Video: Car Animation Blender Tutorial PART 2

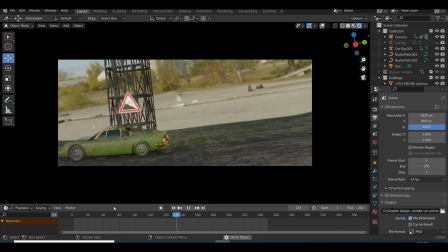1047s
You can't choose something with a different perspective, and you can't choose something with a different, different feeling, because it's not going to be impactful to your scene.
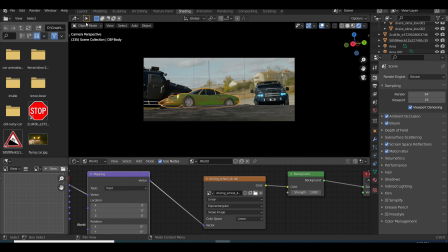1060s
Now let's try a different one. Look at this one.
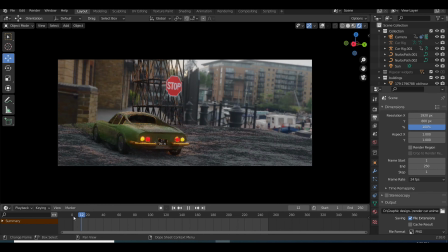1064s
This is another outdoor scene, and you can see it's like a walkway, and look, it doesn't fit with the scene.
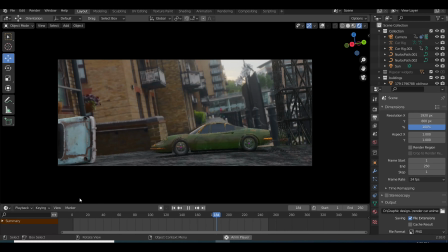1072s
The car looks very small. The car automatically looks like a toy. And let's try a different one.
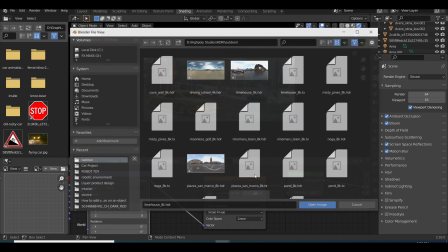1083s
Let's look for a different one.
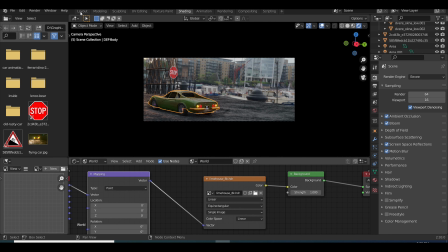1089s
Okay, so this is an indoor shot. So you see, even though the lighting looks good,
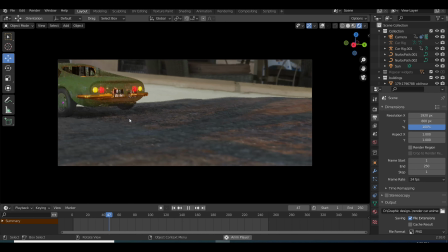1097s
it doesn't look realistic because vehicles don't drive with indoor lighting, and this is a restaurant.
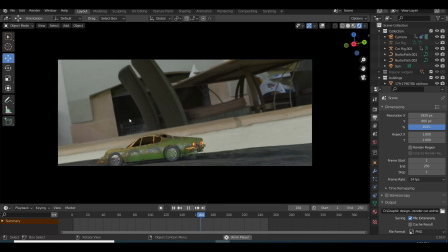1104s
Look how it looks. It looks like a toy.
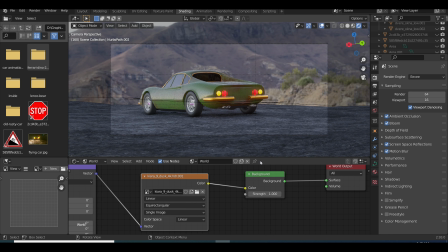1111s
Okay, so let's go back to my original scene and let me darken it a bit.
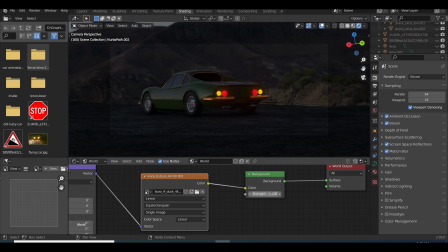1116s
I'm just darkening the HDRI, just decreasing the brightness to give it like a dark afternoon kind of look, like probably like 6:30 in the evening, or like when they have sunset, just to give it a nice look,
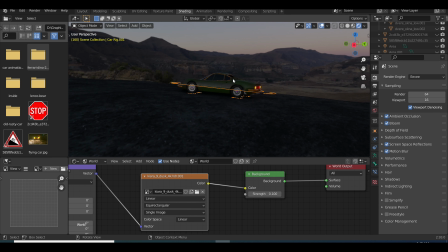1131s
a nice dark feeling, so the lighting for the vehicle can show properly. As you can see, I have the headlights here for the vehicle.
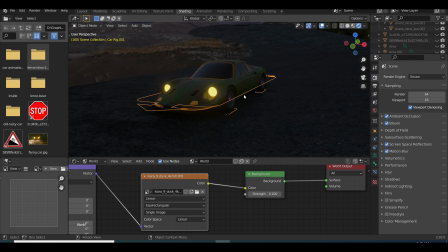1139s
If I use cycles, look how realistic this looks. And back to Eve. Eve doesn't look bad at all. And let me show you the vehicle textures. So for the texture for the vehicles, I use a mixed texture. I use green and brown.
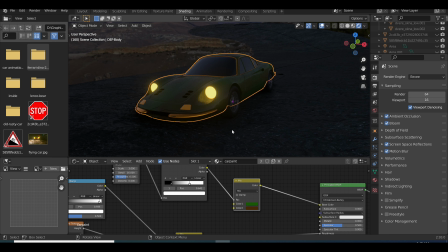1157s
The brown is for the slight stains that you see on the vehicle.
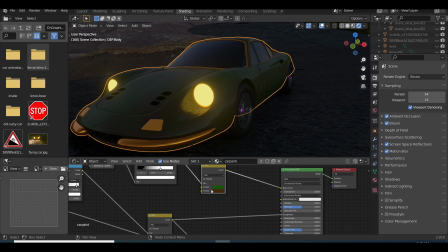1161s
I found this model online because it would have taken longer to do this tutorial.
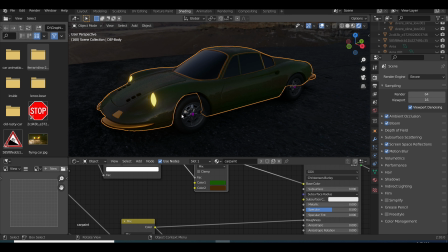1167s
So I just found this free model online and I retextured it.
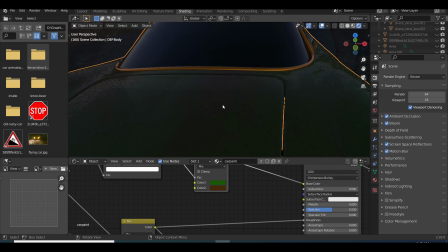1174s
That's all I did. The tires, I left the tires how it was because that's what it came with.
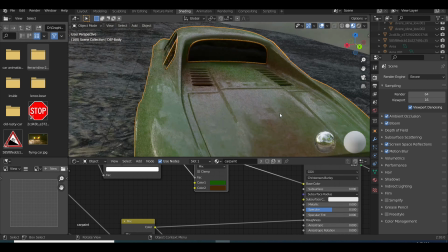1179s
But for the body of the car and the lights, I retextured that.
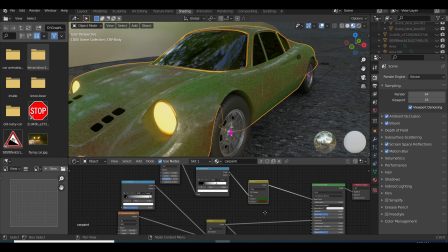1185s
And I added a color ramp for the body of the vehicle. You can see here, when I tweak this, you see the color starts to change. Yes, it gives variation to the colors. That's what the color ramp does.
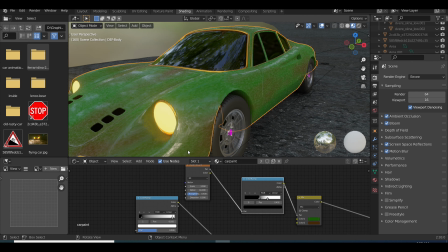1199s
And I add in a noise texture just to give it some nice variations. And for the roughness, I added in a noise and a Musgrave texture, and I combined them in a mixed texture node.
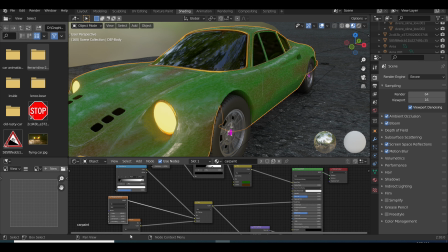1215s
And I also use a color ramp to alter between the two. Color ramps are very, very useful because they give variations to your textures, so you should utilize them in your scenes. And I just edited and tweaked the settings until I was satisfied.
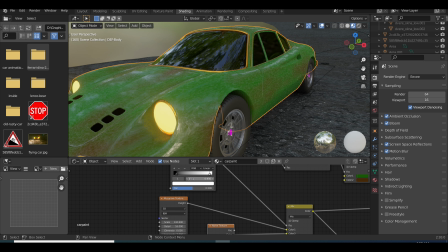1233s
And I also added these same things into my normal map. That give it this bumpy, rough looking feeling. That's what normal maps do. And this is how my stuff looks. As you can see here, I just joined it back to the normal map.
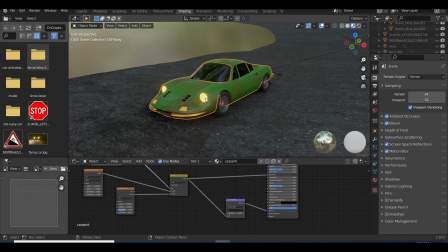1255s
And for the lighting, I just added an emission shader
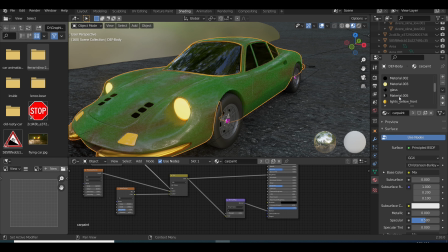1263s
and I bumped it up, and I added a texture to the noise. I just added an emission shader and I just increased it, give it a light orange look.
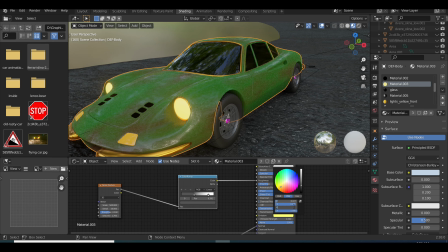1278s
And that's how I was able to get a lighting. Just a simple texture, nothing too fancy. You see, you can decrease it, increase it. It looks really nice. It gives the car lights.
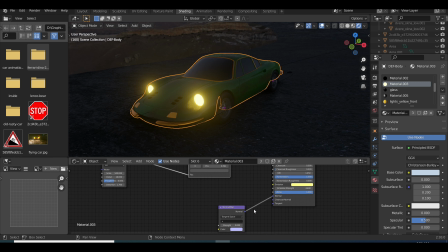1293s
You know, you decrease, you increase, decrease, increase. You can turn up the brightest how far you want it, but try to make it look as realistic as possible, because if it's too bright, it's going to come off as fake.
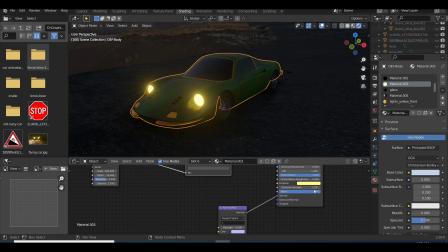1307s
This is another tip of making realistic renders. Try to make it look like how a car light would look in real life. That's how you make realistic renders. You try to make it look like if it's real life.
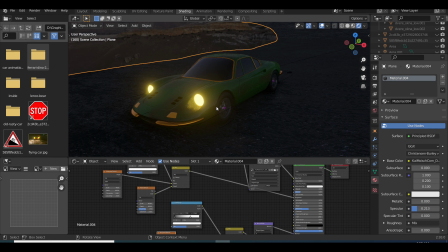1321s
So the concepts you apply to your work has to look real.
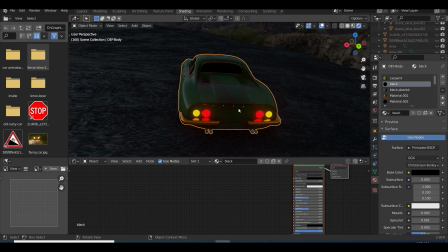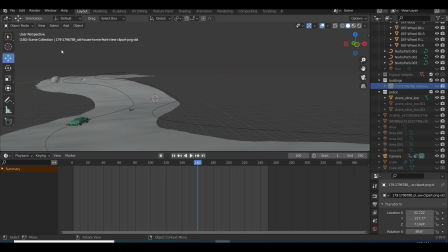1333s
So this is just another model I found. I added it to my scene.
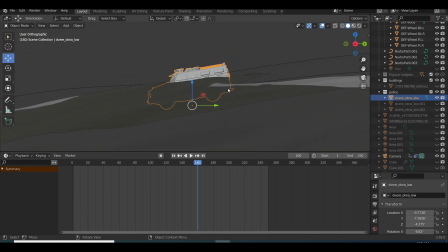1339s
It's a ready-made model of a police vehicle.
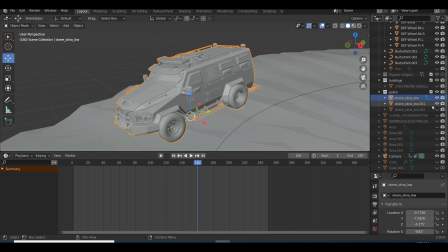1341s
I duplicated this and just dispersed it around the scene just to give it some kind of interesting look.
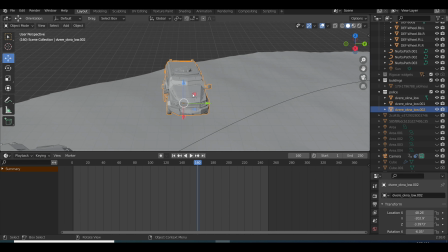1349s
I don't just want my vehicle to just be driving on an empty road. I want it to have some kind of, life.
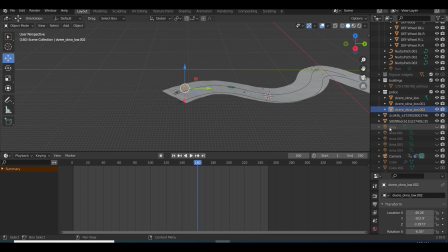1358s
So I added these. These came textured, so I don't have to texture them.
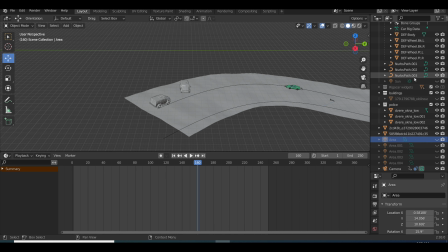1363s
I just put them into my scene. And I also added these metallic structures. These look really nice in my scene, so I added these because I saw these in a
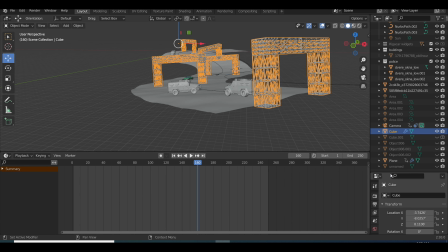1378s
photo on Pinterest, and I was like, you know what, let me add this into my scene also, and it looks really good. This helps with the realism.
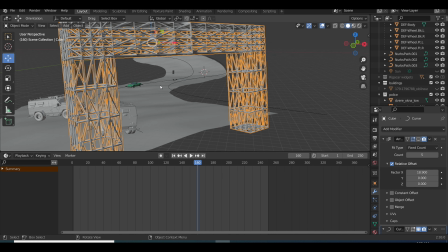1388s
So I just added the array modifier, and I used the curve modifier to line it up into the road.
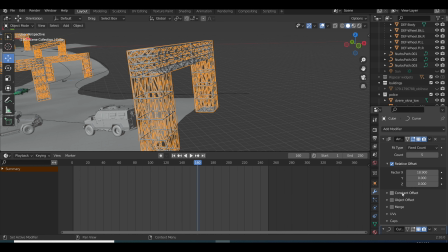1399s
So let me show you how I created this model. Yeah, and this is the curve modifier.
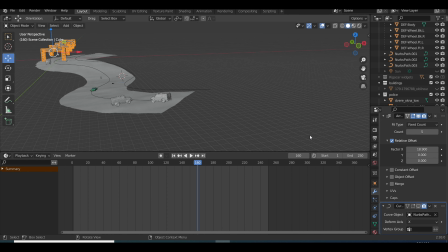1410s
Yeah.
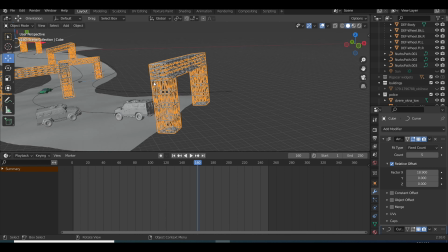1414s
Okay, so let me create a cube. I'm going to create a cube here
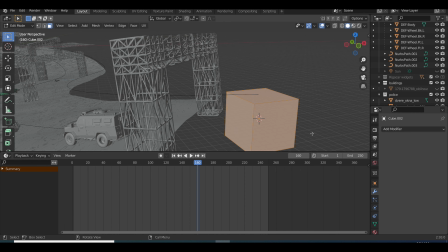1422s
and increase the size and add some subdivisions.
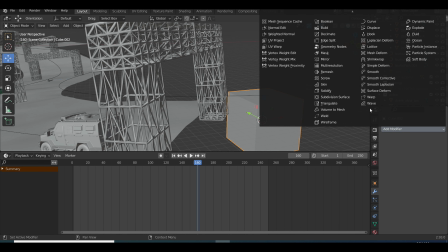1429s
And I'm going to add a wireframe modifier.
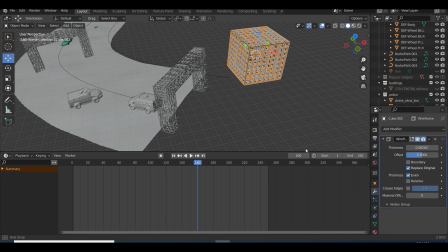1433s
And as you can see, when I added the wireframe modifier, each subdivision becomes a whole, like a cage.
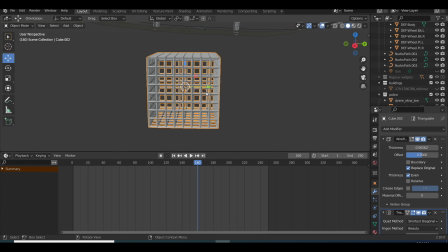1440s
This is the beauty of wireframe modifier. And I also added a triangulate modifier, and this made everything into triangles.
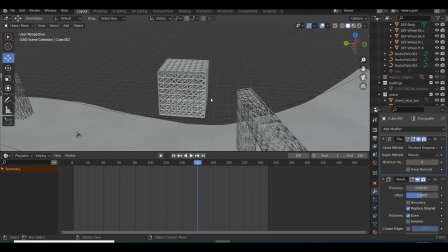1448s
This is how simple those structures are, and this is how I created them.
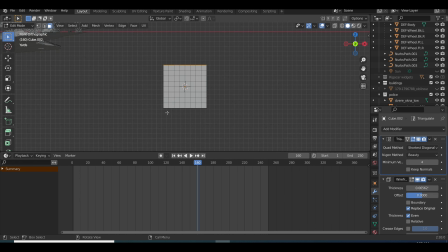1453s
It's not complicated, it's just simple modifiers and different tweaking, and that's how I created them. Then I just drag it up, extruded it,
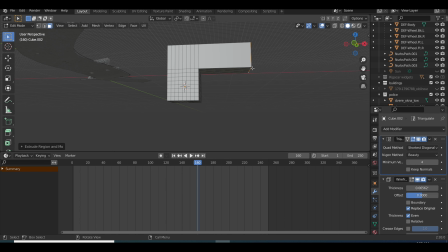1466s
and then I just add in some subdivisions and some loops, and I just press enter, and you see, this is what the structure looks like.
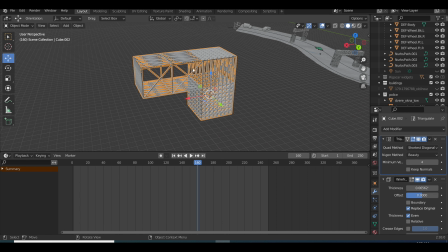1477s
So this is how I was able to create those structures you see there.
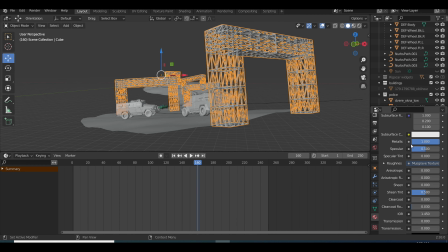1484s
So now for the texturing, well, this is just a simple metallic structure. It's nothing too fancy, just a simple metallic structure, and a Musgrave texture was added to the roughness.
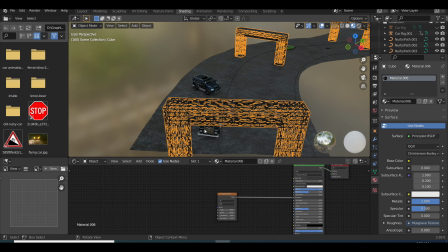1498s
This helps to give it some, just some details.
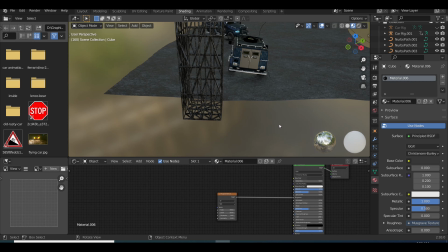1501s
It's not too detailed because it's not going to be visible in our scene because the car is our main focus.
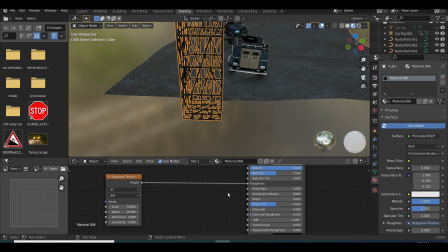1509s
So we didn't have to put a lot of emphasis onto this model.
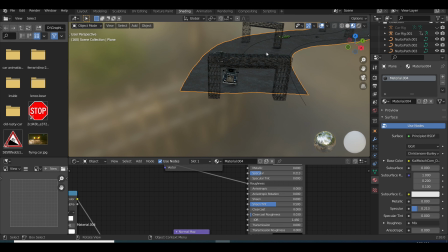1514s
We just do some quick textures and just to give it some life and detail.
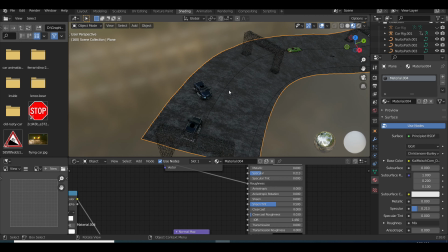1520s
That's all.
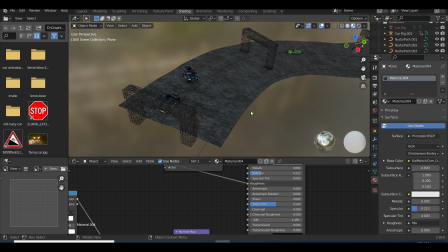1521s
Remember, the only time you do detailed textures in a 3D scene is when it's going to be visible in your render.
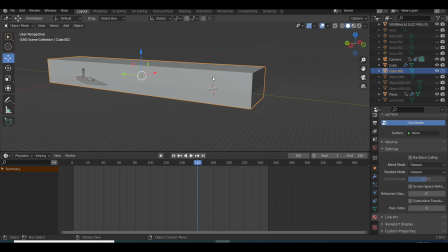1530s
If it's not going to be visible in your render, then don't stress over it.